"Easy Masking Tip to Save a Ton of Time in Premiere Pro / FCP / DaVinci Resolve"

How's it going everyone? David from DoD Media. Today I'm going to be showing you a very quick tip about masking when you're masking in Premiere Pro, in After Effects, in Final Cut, in DaVinci Resolve, any of those programs that allow you to mask something using keyframes. And this is a technique that I learned many, many years ago when I was doing some rotoscoping work. And it's something that just saves so much time for me. Instead of having to go through frame by frame or relying on an actual tracker it just it's a way of speeding up that workflow when you're trying to mask something. So let's jump into Premiere Pro I'll show you exactly what I mean.
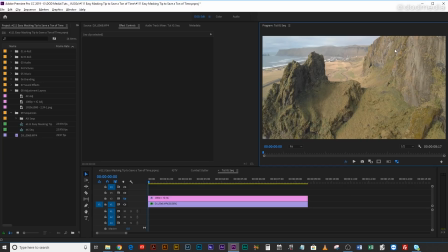[0:35]
So here I've got a clip that I shot in Iceland on my Mavic Air and it was basically this kind of nook that was in this cliff that I just I saw it from the road and I absolutely had to try and fly through it all of these seagulls were going crazy here which I was a little bit nervous about flying through but it was fine and I just
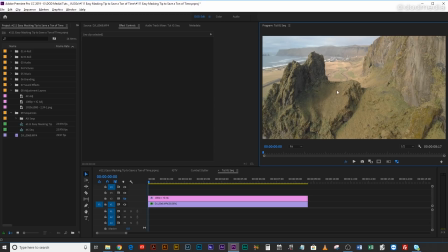[0:56]
I knew that I had to fly through it and I kind of already had an idea of how I wanted to grade this. Now I've applied a very basic primary grade to the entire clip which you can see here but the problem is that I'm losing a lot of that detail that was in that rock before.
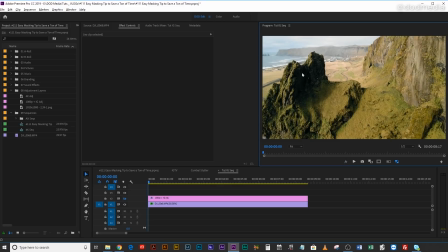[1:13]
If I take it away again you can see all the detail when you've applied the grade you lose a lot of that and so I'd like to be able to bring that detail back in but the problem is that the shot tracks forward which means that I'm going to need to be able
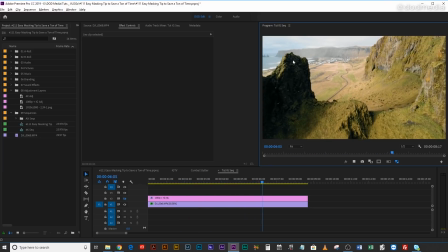[1:27]
to track the mask that I'm going to be applying to the secondary color grade
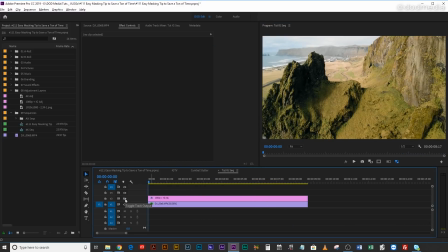[1:32]
over that area and so I've done just that I've created an adjustment layer which not only brightens up that area but also darkens this area behind so it's two masks using two Lumetri color panel effects which I've masked
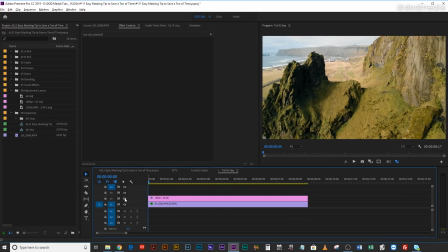[1:46]
off depending on the area depending on the grade so you can see just before and after it's just bringing a lot more of that tonal range, a lot more of that dynamic range that the camera's not really all that capable of back in, so it's kind of faking a more HDR look. Which just goes to show that you can really push footage much further than you would expect to by applying secondary grades to it.
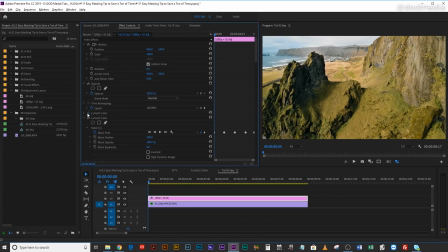[2:09]
So if we look on this adjustment layer you can see I've got my two Lumetri effects, one is the rock face and one is that background. And you can see that I've got a mask and It's keyframed and all of that, and that's great. And it tracks along. So let's just wipe those away and start from scratch so that we can do this together. And I can show you exactly what I mean when I say speed up your masking workflow.
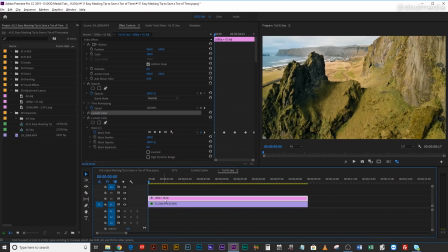[2:33]
Really struggling to talk today. All right, so let's just wipe that whole adjustment layer, bring a new one back in. I'm on a 1080 sequence here. I have an adjustment layer that I've already made, which you can see is a 1920 by 1080,
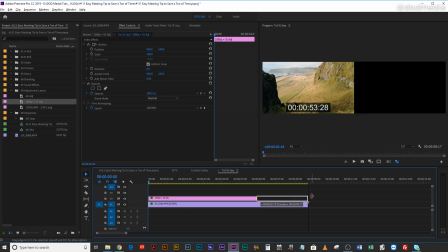[2:46]
which is at 24 frames a second. great so i'll just stretch that to the length of the clip and
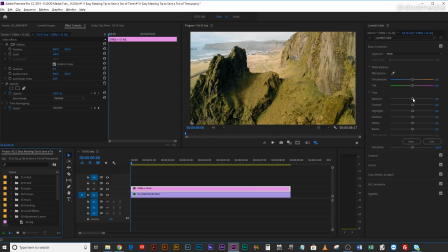[2:52]
i'll come to color and i'll just brighten this up a touch and then bring some shadows
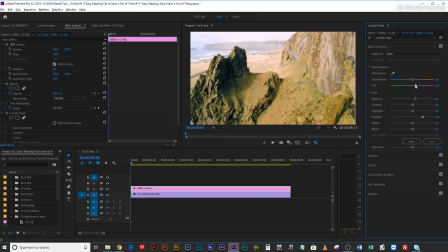[2:58]
back in there and then it's looking very green so let's just make it maybe a little more purple a little warmer and then using what they've added in the new 2019 version of premiere i'm going to just come down and desaturate the shadows and the highlights just because that way it's not going
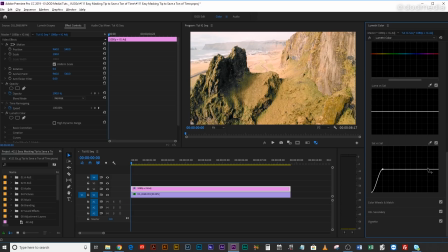[3:13]
to be it's not going to be tinting those anything, any weird colors. You're not going to be having purple birds or green birds or that kind of thing. So there you go, that is that is done. And that's that's basically that area done, but the problem is it's applying to everything. So what we need to do now is mask it off.
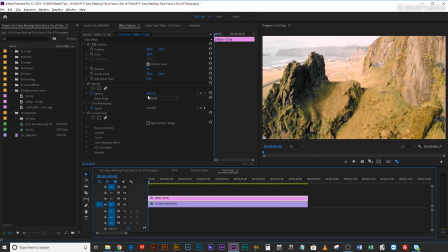[3:32]
So come back into our normal editing panel and then right here you have in the effects controls window you've got your Lumetri color and right under there you've got three options. So you can create an ellipse, which is a circle or an oval. You've got a four point polygon to make a square or rectangle or a parallelogram.
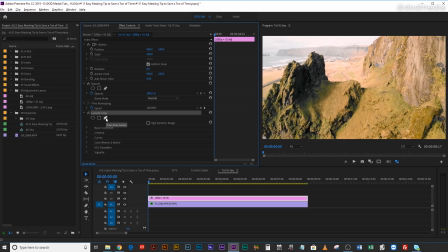[3:52]
Or you have the free draw and you can even turn these into Bezier points, which means that you have handles to adjust smoothness. It's not just a sharp angle, but I'm just going to go for sharp angles because I find that the Bezier mask is a little bit it's a little bit temperamental in Premiere Pro.